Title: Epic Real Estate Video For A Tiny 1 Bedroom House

No, I didn't crash my camera, but I did make a huge fail at this shoot. I'm gonna come back to that in a second, but first, how do you shoot a small house and make it look epic? It might not be the way you think. We're gonna go on site today and I'm gonna show you a completely different way to shoot real estate videos than what most people are doing.
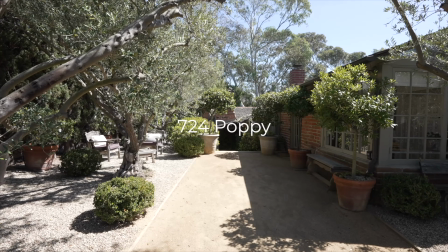[0:32]
And we'll see if I can turn this small 1-bedroom little cottage into an epic real estate video. And we'll also see how I almost completely blew the entire shoot. So that's fun.
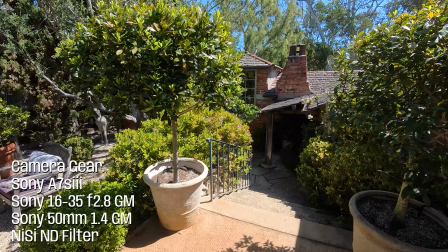[0:43]
Let's do it. The goal for this, it's a very small property, so we're gonna highlight small vignettes, highlight details, and just really slow it down.
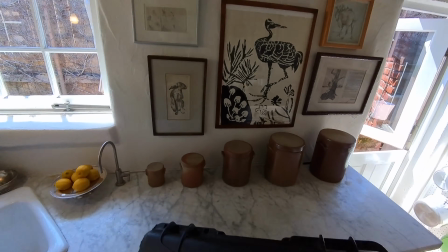[0:52]
And the first shot that I wanna do is a time lapse because I wanna get that going.
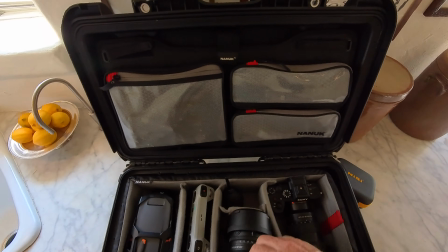[0:58]
And while the time lapse is being shot, I can get other shots.
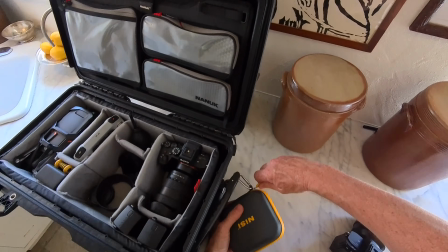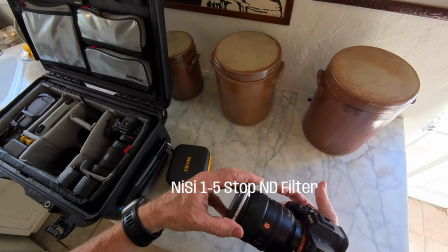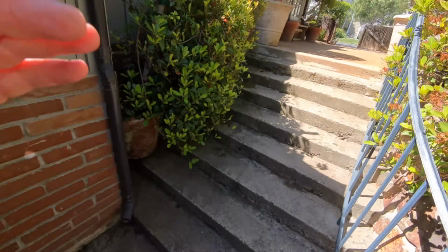[1:13]
And so I'm looking for interesting shadows where we can show the passing of time.
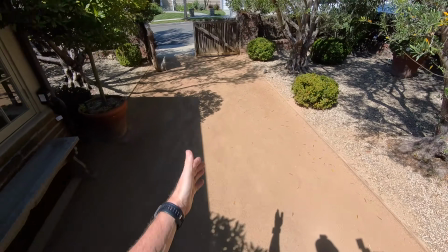[1:18]
And I think right here is gonna look really cool if we can frame it up right.
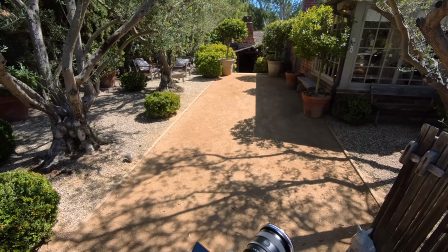Here is where I made my huge fail. So that was a 50mm shot and it was gonna be too tight for that time lapse. So I switched to a wide lens, but none of that matters because the time lapse that I shot sucked.
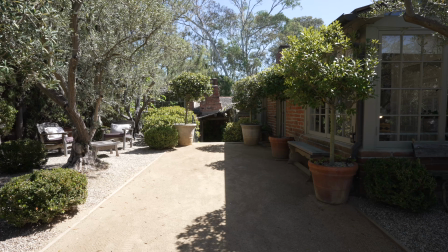[1:43]
Here's what it looked like. And that's after I sped up the footage. The problem is that the sun was moving in the same direction as the shadow. So the shadow didn't move at all, but I did get this. Now that looks like a pretty cool time lapse, but I might have cheated a little bit. I'm gonna show you exactly how I pull out that shot along with the final video,
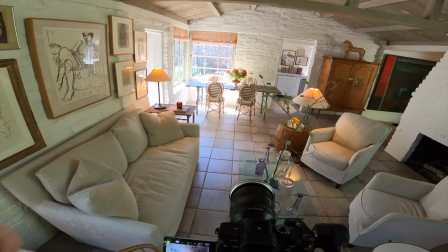[2:09]
but let's go on site to get a few more shots. So what we're gonna do is just run around and grab shots of all the detail things that I wanna get while my time lapse is going.
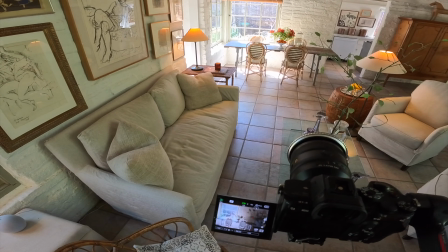[2:17]
And then once that's done, I'll start getting wide shots.
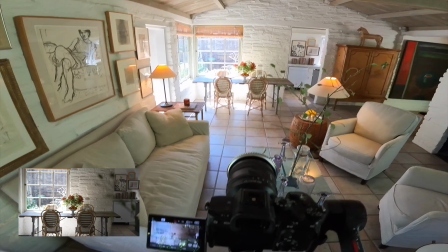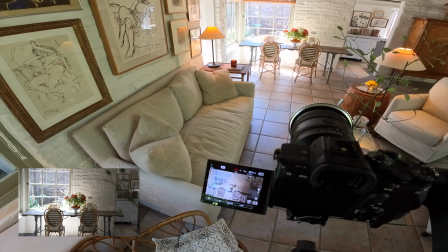[2:26]
And it's always good to use foreground elements to give some depth perspective.
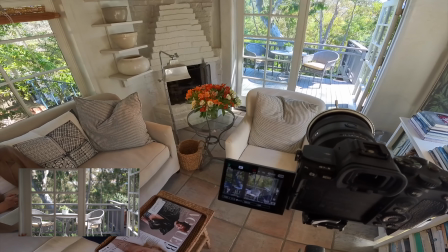[2:32]
So this is a cool parallax shot because we have the background with the trees.
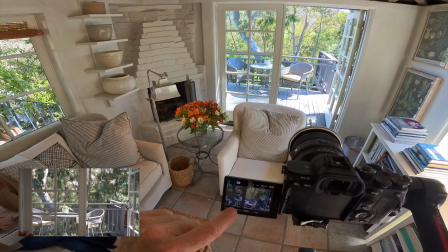[2:38]
Our subject is the chair and the table, and then we have the foreground with the door.
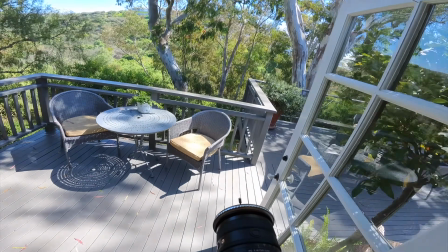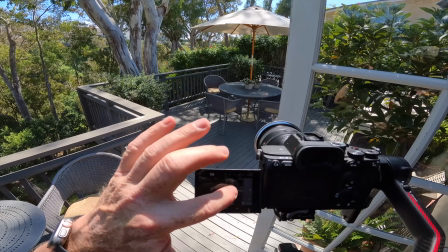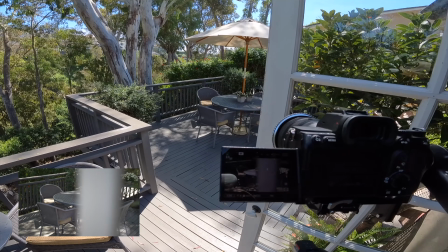[2:56]
And a little reveal shot. Sometimes I definitely have to do these multiple times to get my subject centered up,
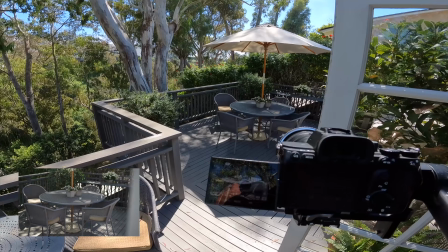[3:04]
and I want the table, the middle of the table, to be my main focus.
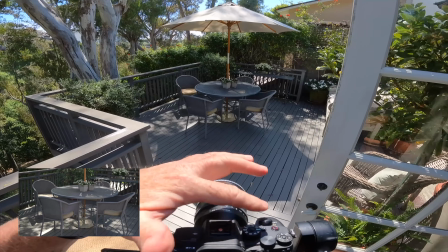[3:12]
Okay.
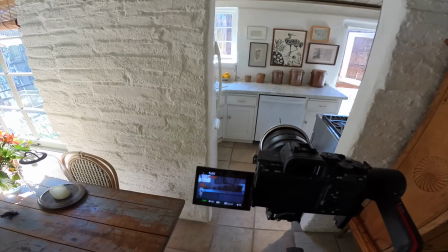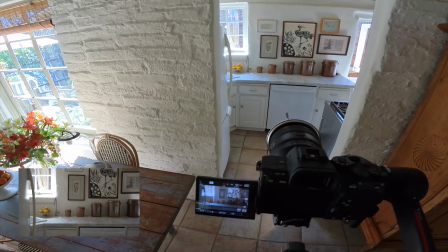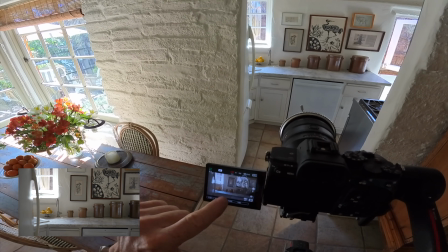[3:23]
So one of the other things you want to remember too is that you want your horizontal lines to be horizontal if you're shooting straight on.
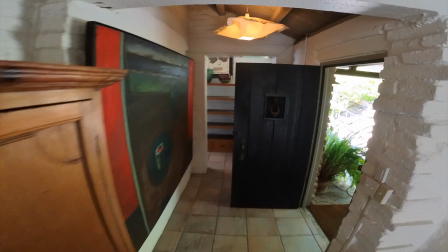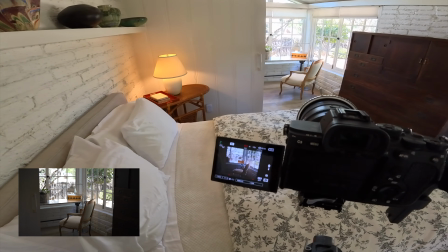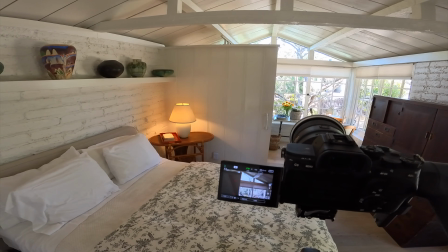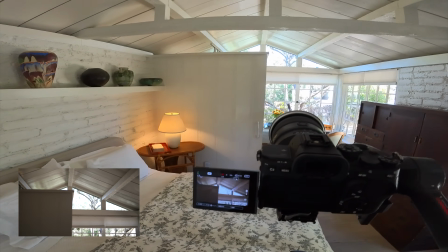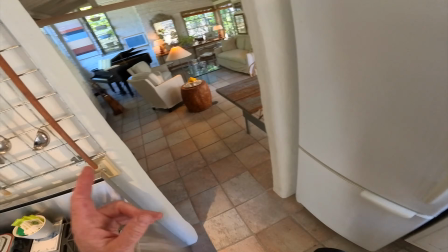[3:58]
All right, so I just finished up my time lapse and now I'm starting a second time lapse over here facing that direction over there.
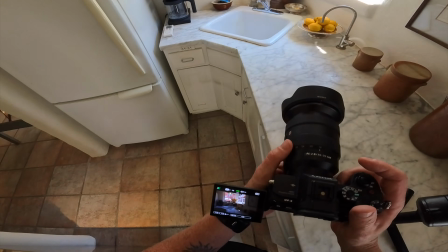[4:05]
I'm gonna let that run for about 20 minutes. While that's going, I'm gonna get some wide shots. Okay, so I'm gonna calibrate this thing.
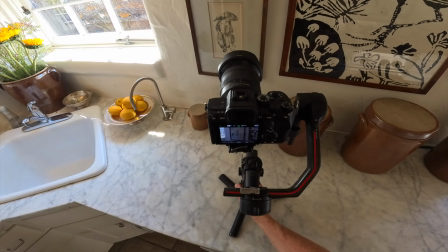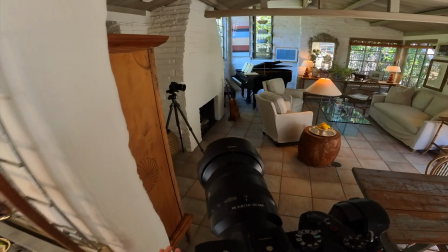[4:17]
Okay, be careful when I walk by not to get in the shot.